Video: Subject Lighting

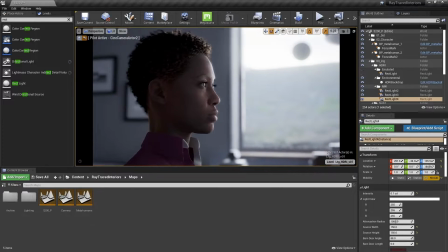And just like that, with the same steps, we've created a new frame and new soft light with this HDRI background.
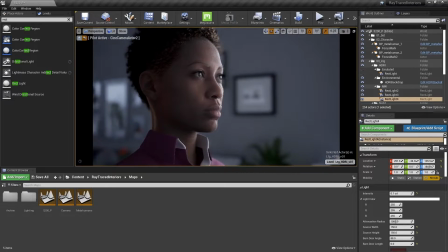And once again, we kind of have some flexibility with this frame.
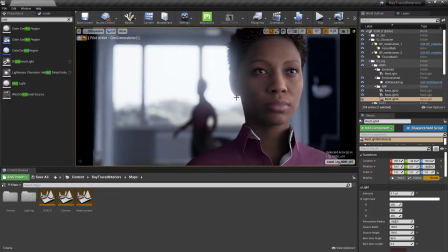And if we wanted to come over this way, we maybe would bring a light in here to kind of motivate something.
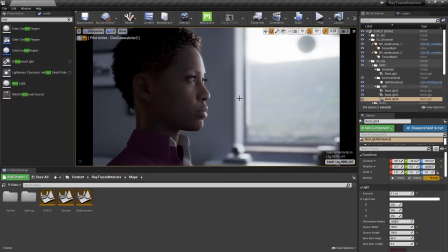But since I'm over here by this window, this is working out really well. Let's move on to our nighttime iteration to wrap things up now.
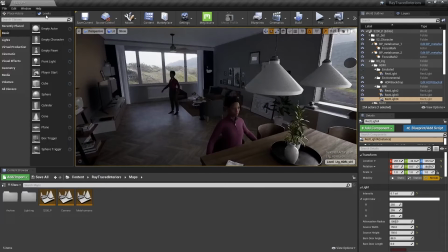Just pop right out and turn that sublevel on.
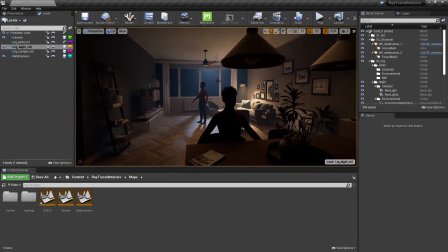And for this look, I'm going to change it up a little bit more and actually face back in that direction, but still stick with this metahuman who's sitting down.
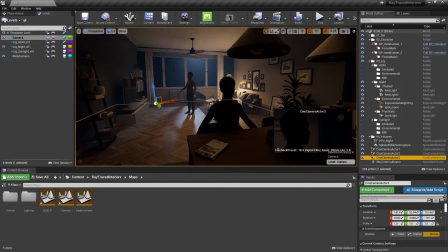I'm going to duplicate our camera one more time. Make sure I take a look through Cinecamera 3.
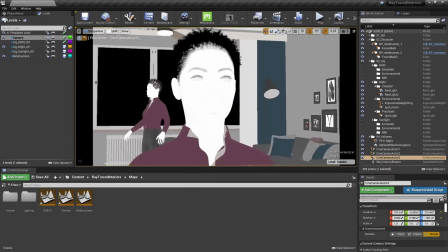Might actually switch to unlit just to frame here. All right.
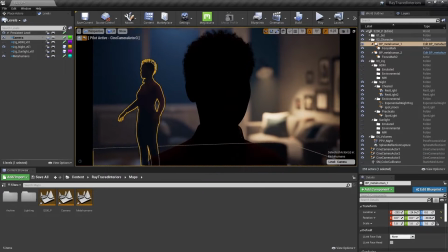And just so this isn't spooky, I'm just going to hide this metahuman.
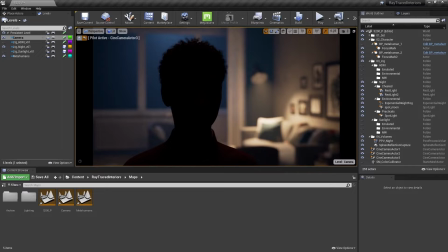Okay, so as you can see here, this is kind of a nicer blank slate situation to be in when lighting a subject, since we've kind of got very subtle ambience going on and most of our lighting is on that side of the room and we haven't really done anything over here yet.
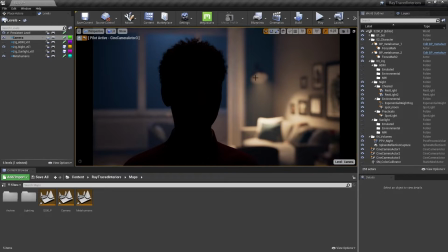Obviously, we can start from scratch. Speaking of the background though, this reminds me, I will just switch back to this lamp.
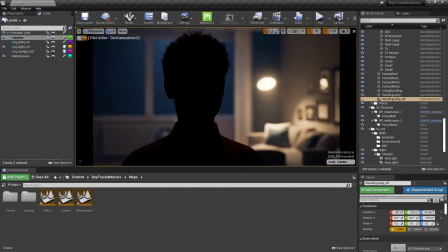And the main idea for this nighttime one now, kind of based on our original references again, is I'm going to keep a practical fixture in our frame here and have that motivate light on our subject.
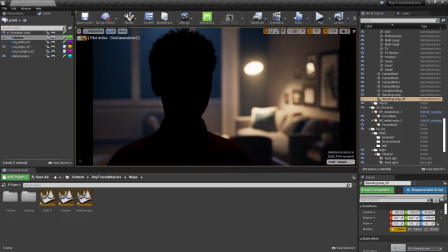I don't necessarily want to reveal that there's a light on this side of the room. I just want it to feel naturally lit from this one lamp.
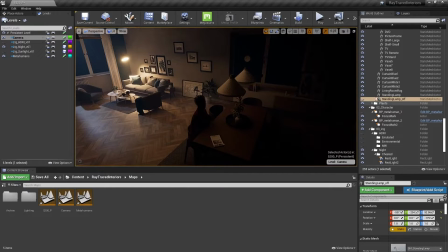So let's just copy some of our existing lights actually. This is once again why it's really beneficial to use all these sublevels.
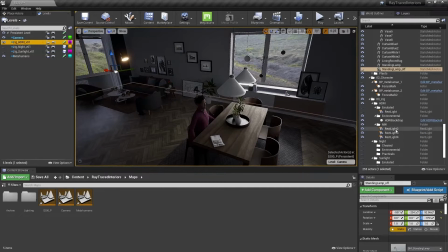I'll just jump right to our HDRI level, grab the two rect lights on this side,
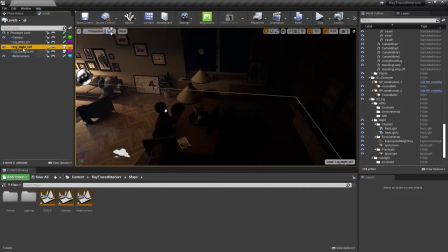copy, turn this off, jump back in here, double click so I'm in our night level, and hit paste.
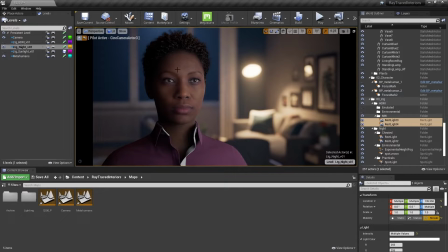All right, and if we look at our third camera, we'll see we've got nice soft light, doesn't really have any motivation here, and the color's a little wrong, so I'll just make both of these
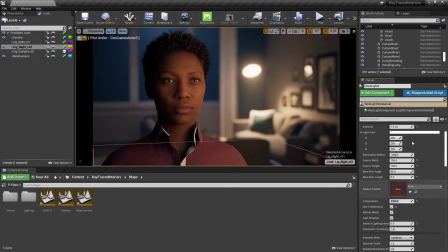3200.
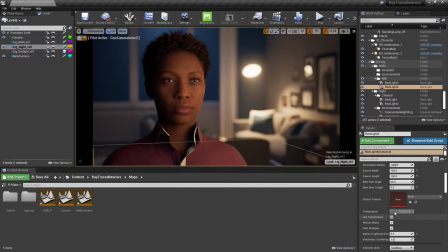Maybe I'll split the difference on both of these. We'll call it 4500. And now here's what I'd like to do.
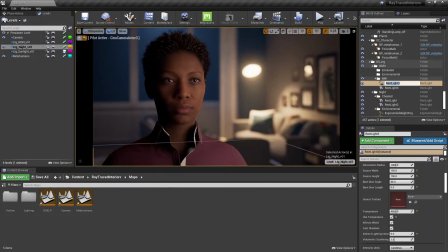Since the light kind of feels like it is coming from the opposite direction of this lamp, let's scoot this sightier, so more in profile here.
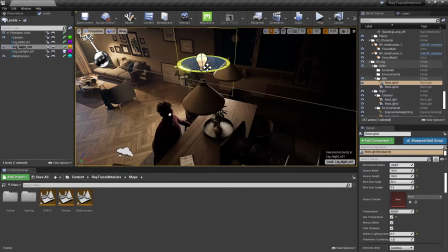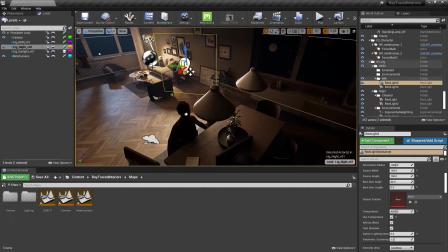And actually start out by creating some light that is coming from that lamp.
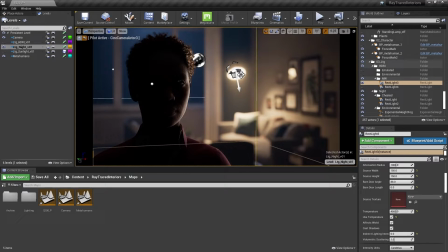Do something like this, wrap it around just like that.
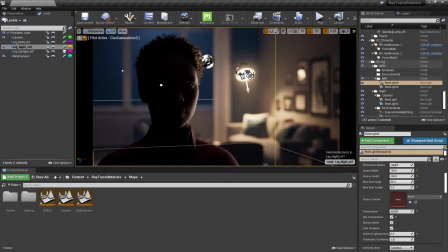So, and now, you know what, now that we're on this side and we do see that warm light, I will make this 3200.
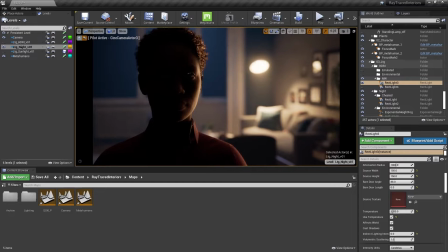So if I turn game mode off, you'll see that this does feel somewhat natural, but it's still pretty dark for her here.
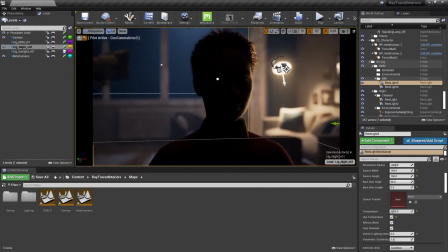I may even want to still make this more backlighty and also shrink the size down a bit.
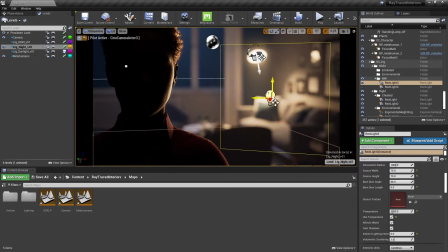And shrink the size down a bit just so the reflection's a little sharper. Okay.
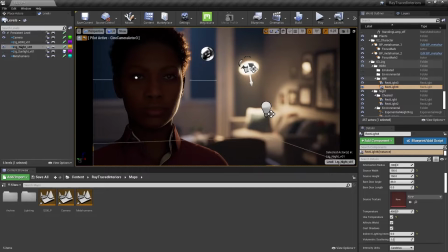And if I turn our other light back on, that doesn't really make sense just yet.
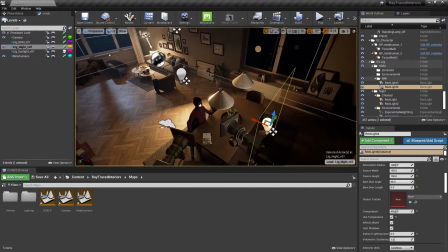So to help us out, we're going to do kind of what we did in the sunlight level, is we just want to wrap that light a little bit.
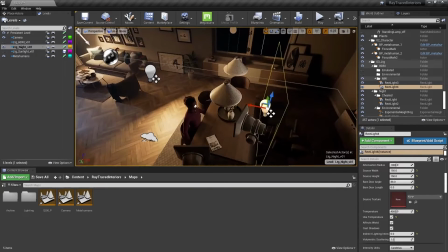So this is a method in cinematography for just keeping things natural.
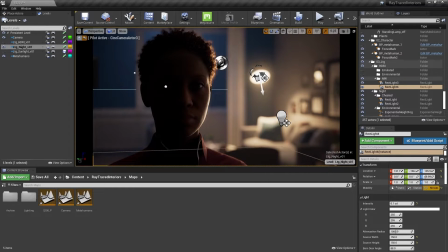And if I bring this intensity back up, maybe 0.25,
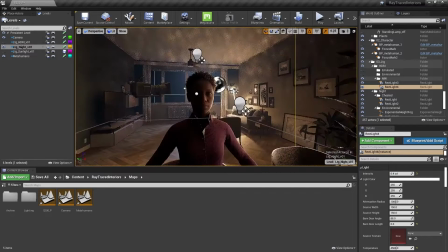0.4. That's kind of nice. And we'll do one more copy here.
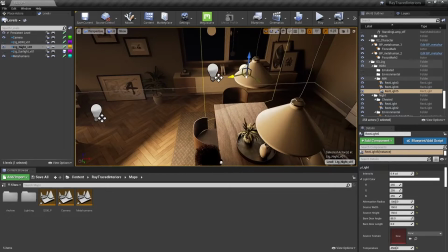Just alt click it.
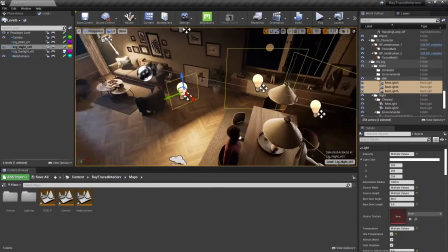And if I select all three of these, you kind of see what we're doing. Now we're just wrapping the light on her left side.
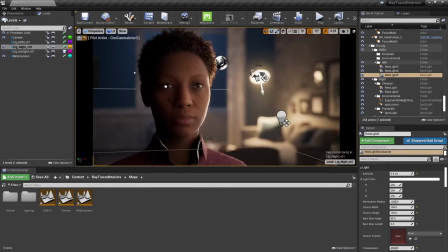So let's check that last one and maybe bring that down.
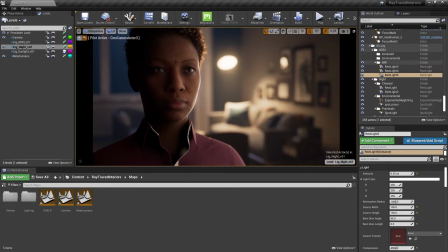There we go. So without telling the audience that, hey, there's a bright light on directly in front of her,
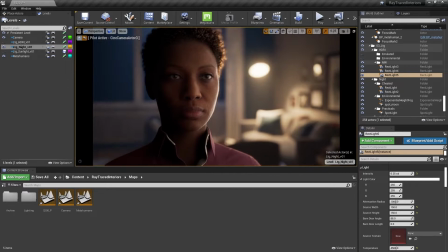we're still subtly suggesting that the only real light source in the room right now is this lamp.
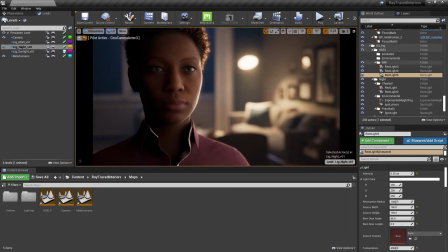It's still a very natural look and pretty pleasing to look at. And even if I haven't convinced you of that, we've still just got this beautiful soft light that is hard to question.
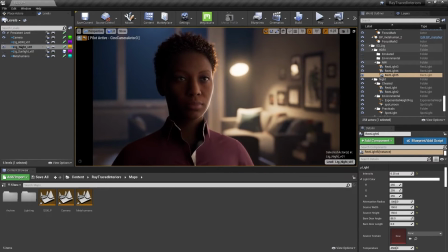The one other thing I might want to do here is, since we do have some color contrast going on and we've got some moonlight on the floor,
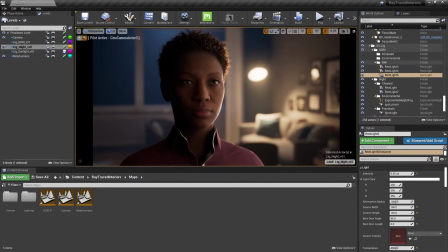let's just fill her right side in with some colder light to kind of help ground this.
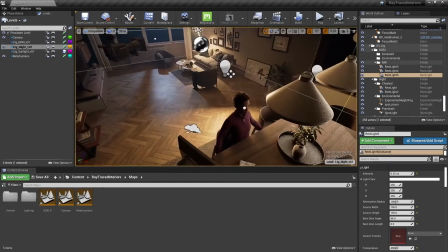So all I have to do here is just duplicate this edge light on this side.
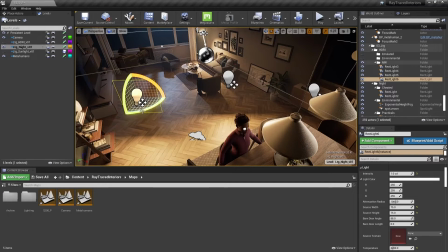I'll click and drag that over. Jump back into the camera.
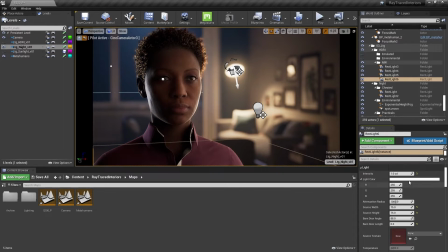And I'll approximate that color real quick.
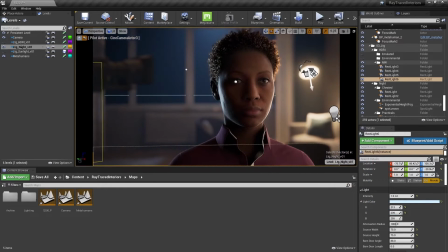Something like that. Now that's obviously a little too much.
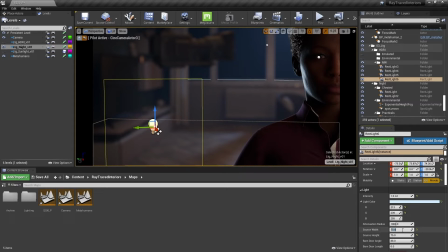Maybe lower it down and make this a little softer, and then not nearly as bright.
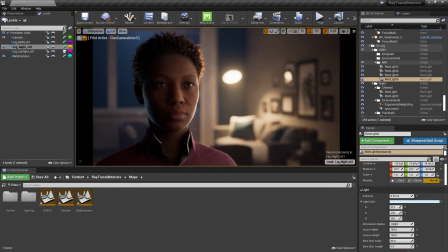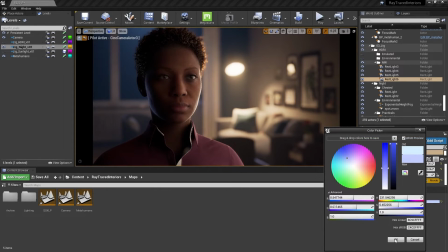I might play with the color just a little bit more and still just bring the intensity down.
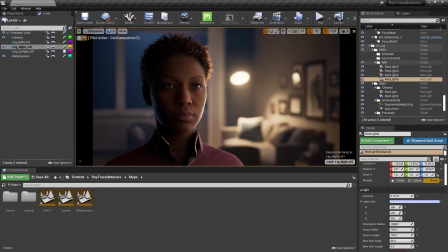So that's kind of nice right there. And the only thing I'm really missing is some fill from the front.
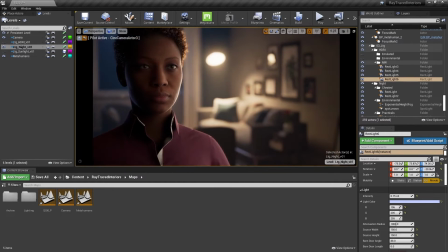Our background is kind of hazy. The black levels are kind of lifted from the volumetric fog.
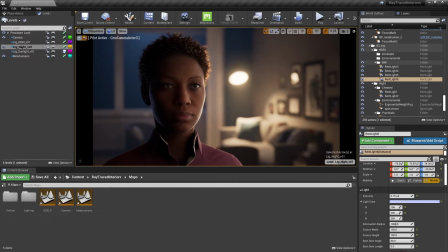And since she's it's a little crunchy here in her hair, so I'm just going to work on that real quick.
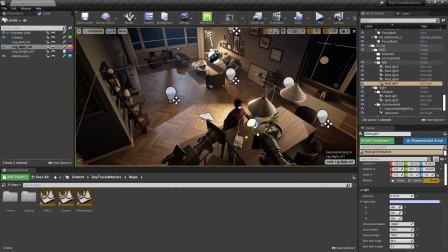And I want that to be blue light, so I'll just duplicate that blue light we had just set.
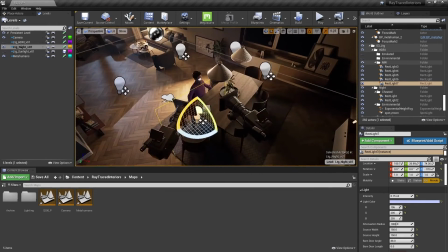And you probably could have guessed this time I'm going to wrap it from that side, since that's where our cold light is kind of coming from.
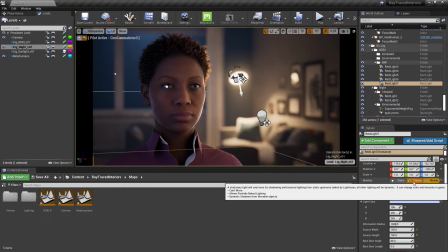And this is going to be just the subtlest amount of fill, if that.
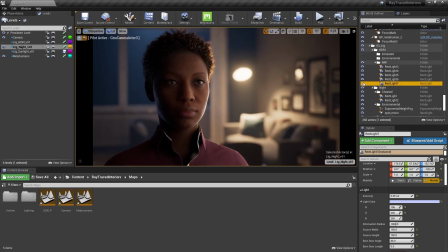There we go. So that's pretty subtle. Probably still too much, actually. Things are going to get pretty subjective at this point, but I'm pretty happy with this,
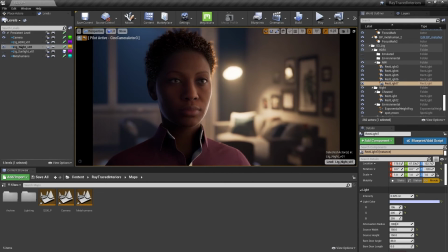where we've got some warm light motivated by our practical over here, and we've got some ambience from the moonlight,
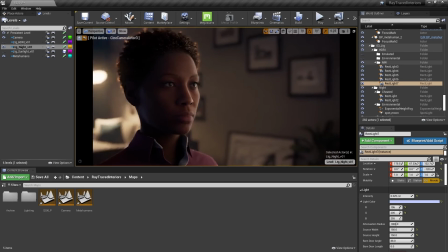kind of giving a little fill to her right side. And same thing again, we have some room to move the camera around and we could widen out,
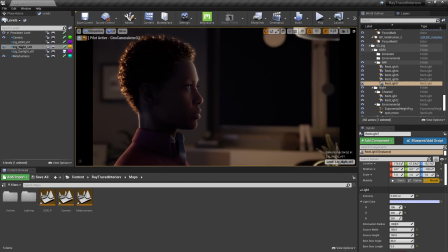but you don't want to go too far, otherwise you're going to need to motivate some light with another practical,
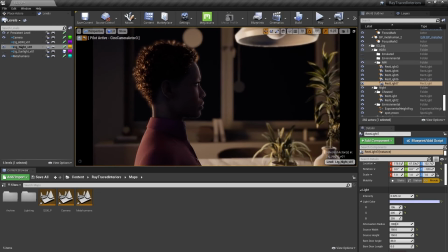for example. So we couldn't necessarily shoot this shot right now.
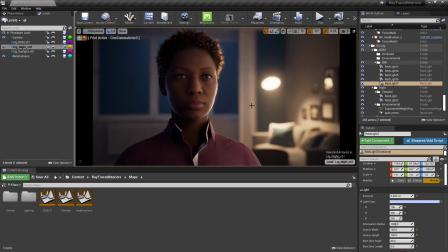At this point, we're nearly done exploring how ray trace lights can help us achieve cinematic photorealism in Unreal Engine. The next step and last step is going to be to learn about and imitate real-life grip equipment, or tools that can help you shape and take away light.